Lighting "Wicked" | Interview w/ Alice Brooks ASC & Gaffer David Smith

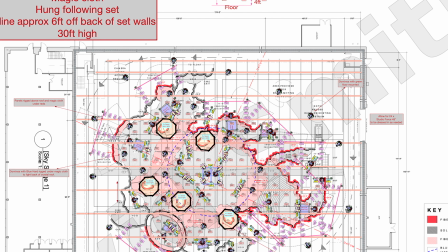(4:14)
We used the Geminis as space lights, so we hung them on top of each other, like 3 high, and then they just put a really nice ambience.
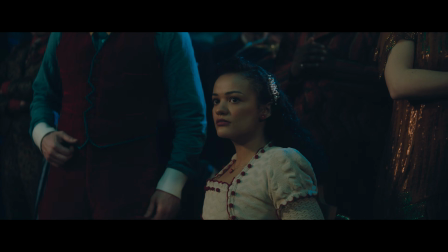(4:22)
One of the directions that come from John, our director, was that the walls felt like they was breathing.
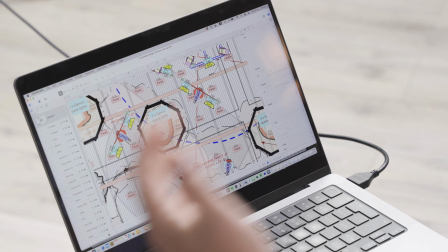(4:27)
A small shift in colour and a small shift in intensity that was set up across the whole set.
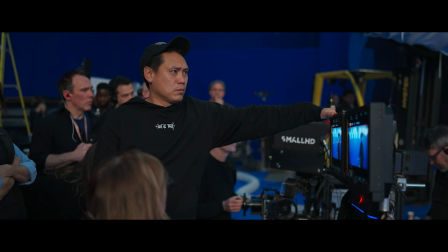(4:32)
And then he said to me, we're going to shoot her close-up first. No rehearsals, in her 65mm close-up, and we spin around her 360 degrees for 10 minutes. David has one wireless DMX. I have another one. And then the AD is doing some of the sliders, and my assistant is doing some of the sliders.
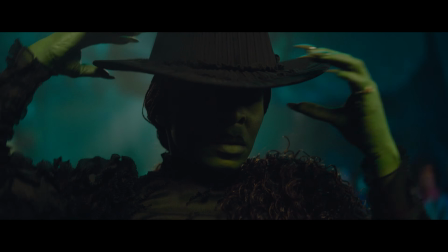(4:50)
So it's this constant choreography between lighting and camera and the actor.
She doesn't give a twink what anyone thinks.
A tear drips down her face and Ariana wipes it away, and neither of those were in the script.
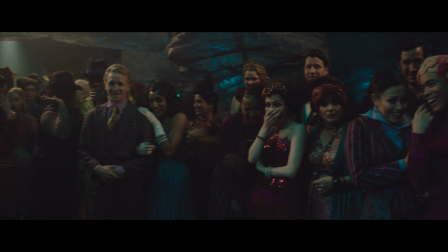(5:02)
To be able to be so flexible with our lighting,
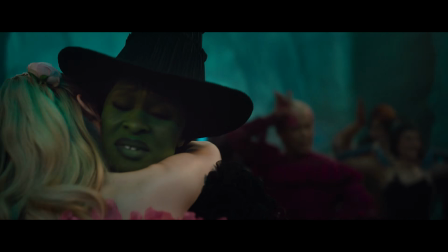(5:06)
to be the space for Cynthia to fully perform, then to capture that moment is complete magic.
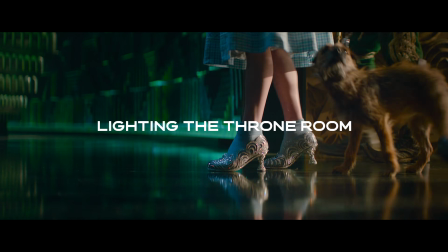(5:17)
In the throne room, we used a lot of units.
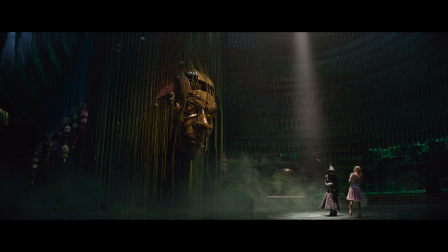(5:19)
There's this one shot I love on Jeff Goldblum when he first comes out from behind the wizard's head, and it's his introduction.
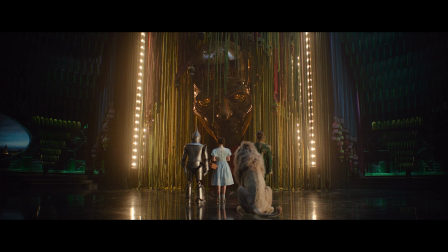(5:26)
He just is illuminated in this beautiful way. And I think the control we could have over those lights, being able to shift the color temperature very quickly, because we had other lights that we couldn't adjust the color temperature on in that set, which is the practicals built into the wizard head.
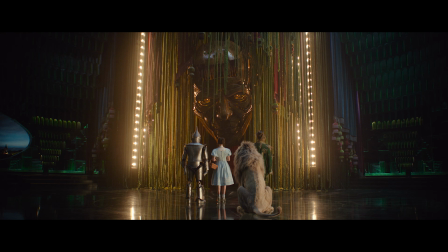(5:42)
They're all 200-watt light bulbs, and they're tungsten. And when you dim them, that color temperature gets warmer. And they were dimmed down below 50%. The Geminis we were able to balance so that the wizard always looked great and our Elphaba and Glinda always looked fantastic.
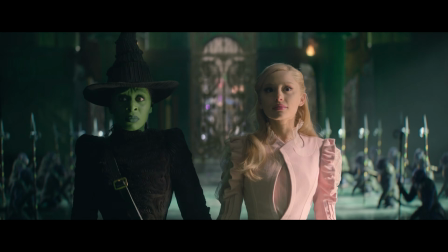(5:57)
And it also created just such a beautiful, powerful light.
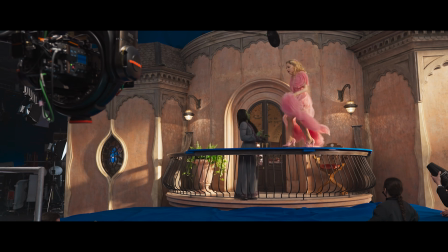(6:02)
Someone asked me how we made such a large movie that feels so handmade. I could not have imagined doing this movie without David.
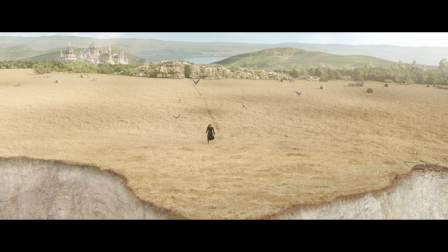(6:10)
There's a lyric in the second movie, in a song called For Good, about leaving a handprint on your heart.
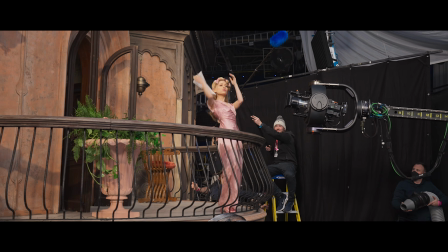(6:17)
And every single person's handprint is on this movie. John Chu, lovely. The cast were amazing. Alice was great. It was a pleasure to go to work every day and work with those people. They are my creative partners, and I love them all, and I feel so incredibly grateful to them.